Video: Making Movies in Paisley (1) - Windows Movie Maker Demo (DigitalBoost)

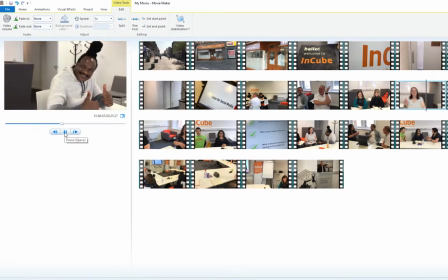[8:17]
Here's the little wave, and here is the thumbs up. Okay, I like that. What I'm going to do is I'm going to finish with that one.
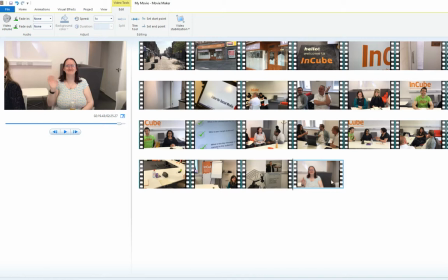[8:23]
That's a nice one to finish on, so I'm going to grab that one to the end. And that'll allow the whole video to finish with a nice wee thumbs up.
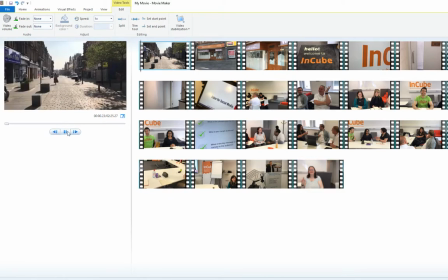[8:31]
And if we just now hit play, well, actually, if I do it, it's still 2 minutes long, 2.5 minutes long. It's still far too long. What we're now going to do is I'm going to select all of the clips,
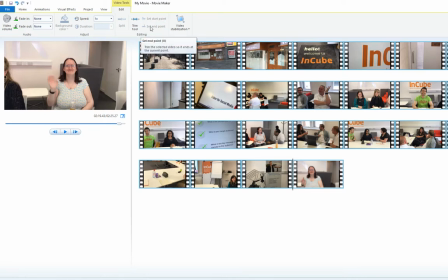[8:42]
and I'm just going to use a lovely little feature I like to use for this type of video, which is just to speed the whole thing up. I'm going to make it 4 times the speed. So again, I'm on my edit tool. I'm going to click on 4 times speed.
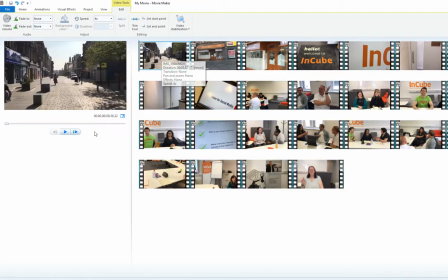[8:53]
My video is now 36 seconds long. And if I now just play it, it looks a little bit like this.
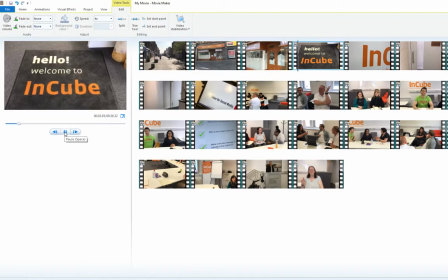[8:59]
It's fast and furious. It's walking up to the door. It's going in the door. It's pausing on the map. It's looking at the logo. Up the stairs, grabbing some coffee, into the room.
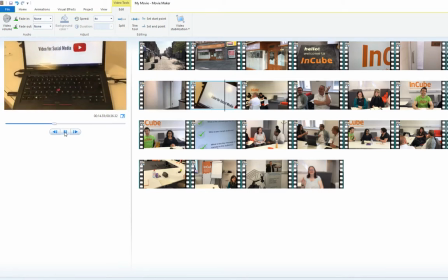[9:09]
You get the point. It's now a little bit nippier, a little bit speedier, a little bit better.
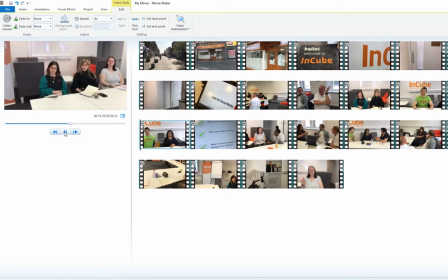[9:14]
Now, some of these I might actually want to slow down again. I'm maybe losing some of the focus here. So we'll come back and revisit that in a second. It's looking at everyone doing their group work.
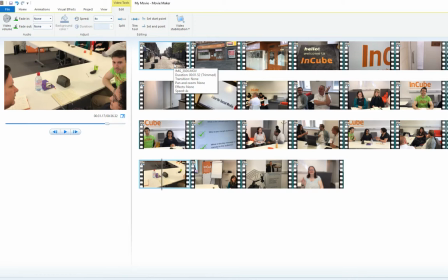[9:28]
Right, let's do a couple of things. Let's go into here.
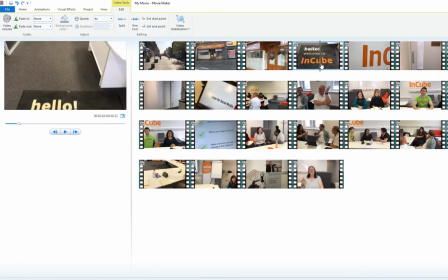[9:33]
I want to slow down on the. I don't want to zoom away from the InCube logo too much on the mat.
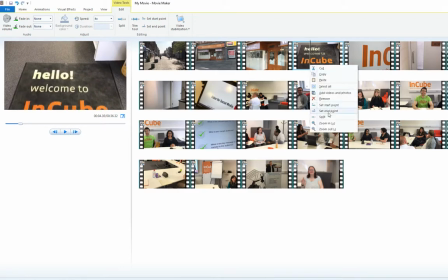[9:40]
So I'm going to split it here, as I'm just about to leave it, which means I can take the first clip and slow it back down.
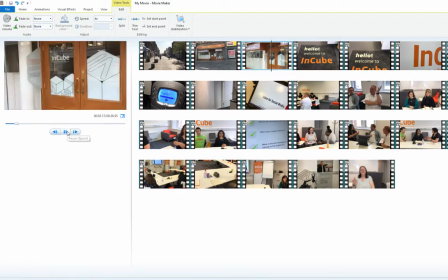[9:47]
I'll make this twice speed. So now we're going to go 4 speed into the building, twice speed coming away from the mat, and then back to 4 speed.
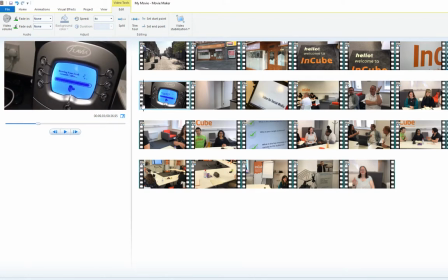[9:56]
That looked okay. I'm going to do the exact same thing on the coffee because, again, if it's going too fast, you lose some of the detail here.
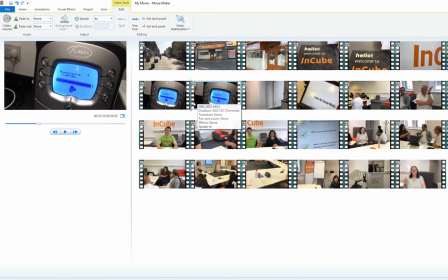[10:03]
So I'm going to come up to the coffee. It's going to split it here. I'm going to go into the second clip where it says coffee is now ready, please enjoy.
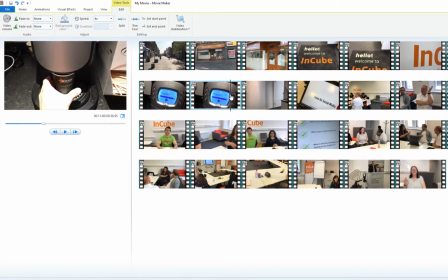[10:10]
And my hand's going to go down and grab it. I'm going to split it there.
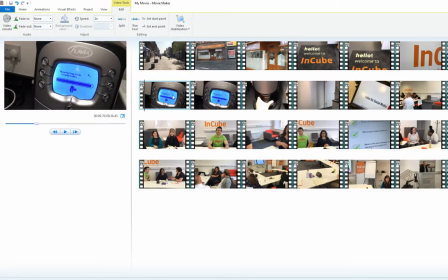[10:14]
And I'm going to make that little clip, again, twice speed just to make it slow down a little bit slower on that part.
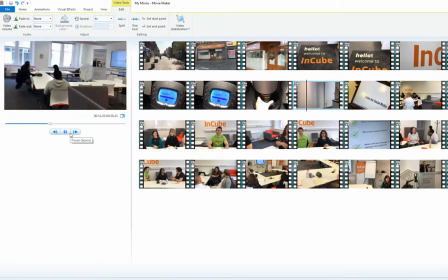[10:20]
Grabbing the coffee and good to go. Now we're in the room. Right. Let's go to here. Let's a little bit of a zoom around the room. Do you
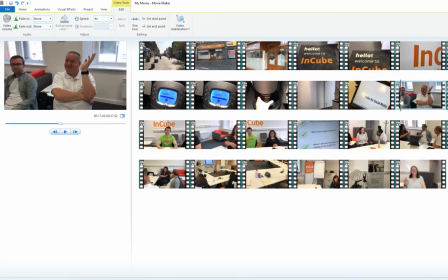[10:30]
know what? There's not much in that clip. Let's just delete that clip entirely. Let's just start with a little bit of a wave. And then there's the two girls, and then there's this chap here. And let me just split it there. Delete that first one. He's got a nice little wave there. It's moving on to the second one.
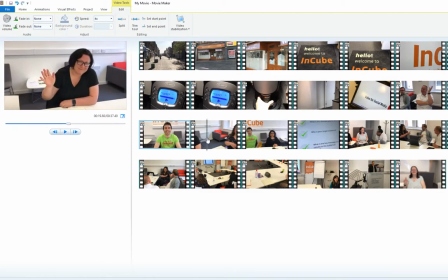[10:50]
Got a nice little wave. Into the third one, nice wave again.
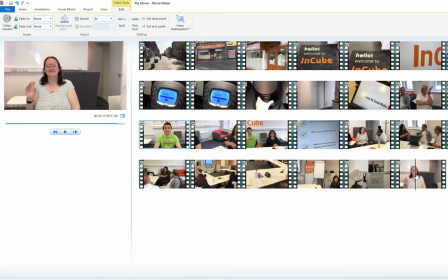[10:53]
Right, what I'm gonna do is I'm gonna jump to the last clip where that lady waves, and then we're gonna move into the last wee bit.
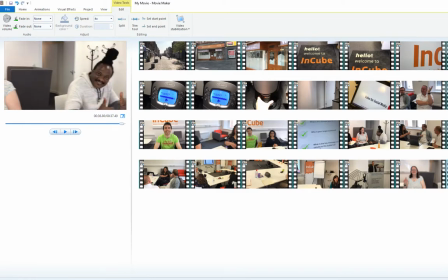[10:59]
I'm gonna split here. It's gonna move a little bit forward. There's the thumbs up.
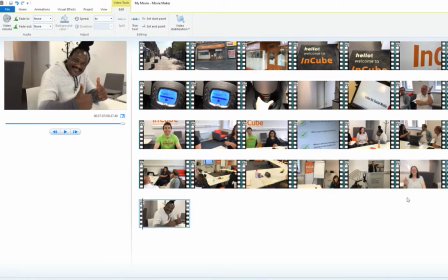[11:05]
I'm gonna split here, just so that I can break this down into different clips to apply different speeds to. And then this last one here, I'm gonna make one speed.
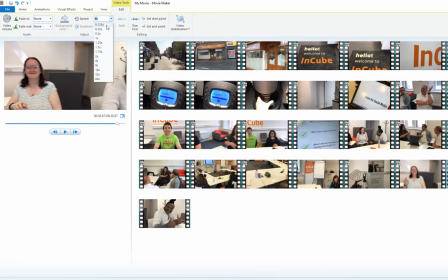[11:16]
This clip just before it, I'm gonna slow slightly down by making two speed.
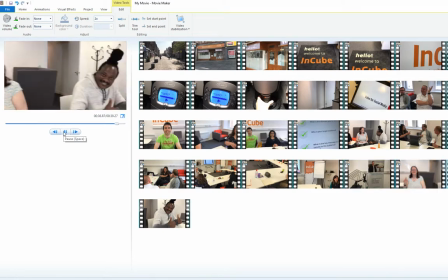[11:21]
How does that look? Let's go from here, into the wave, and into the nice slow thumbs up to finish.
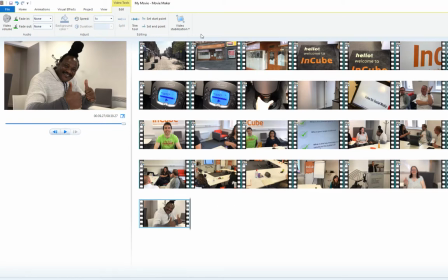[11:28]
I like that. Okay. Right.
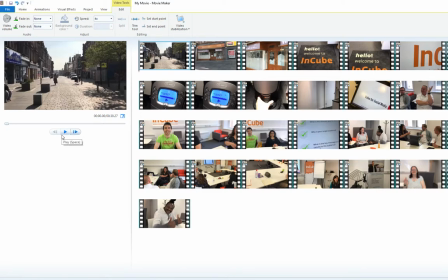[11:31]
Now we've got a 39-second video because we've been clipping it, we've been making it faster, we've been speeding things up, we've also been slowing a couple of things down. All we're now going to do is add in a title slide.
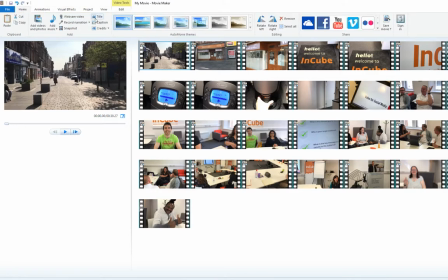[11:43]
So we're going to go to our home screen, and we're going to add in title, and I'm just going to call this Making Movies.
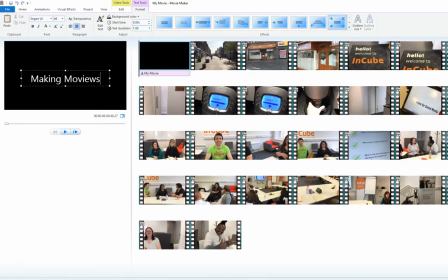[11:51]
It's hardly original. You'll come up with a better name, I'm sure, for your own Making Movies. And do you know what? We were in Paisley that day, so let's just add in Paisley. And if I just grab that and make that a little bit smaller, I'll make that 20 speed. And now we hit play. We then have the title slide called Making Movies.
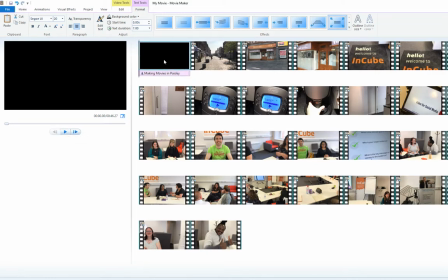[12:10]
That's probably too long. In fact, let's just go in and edit that right now. Let's click it. Duration. Let's make the duration 5 on the text. And let's bring the actual slide down by double clicking it and making the duration 5 on that as well. So it's now a 5-second title slide.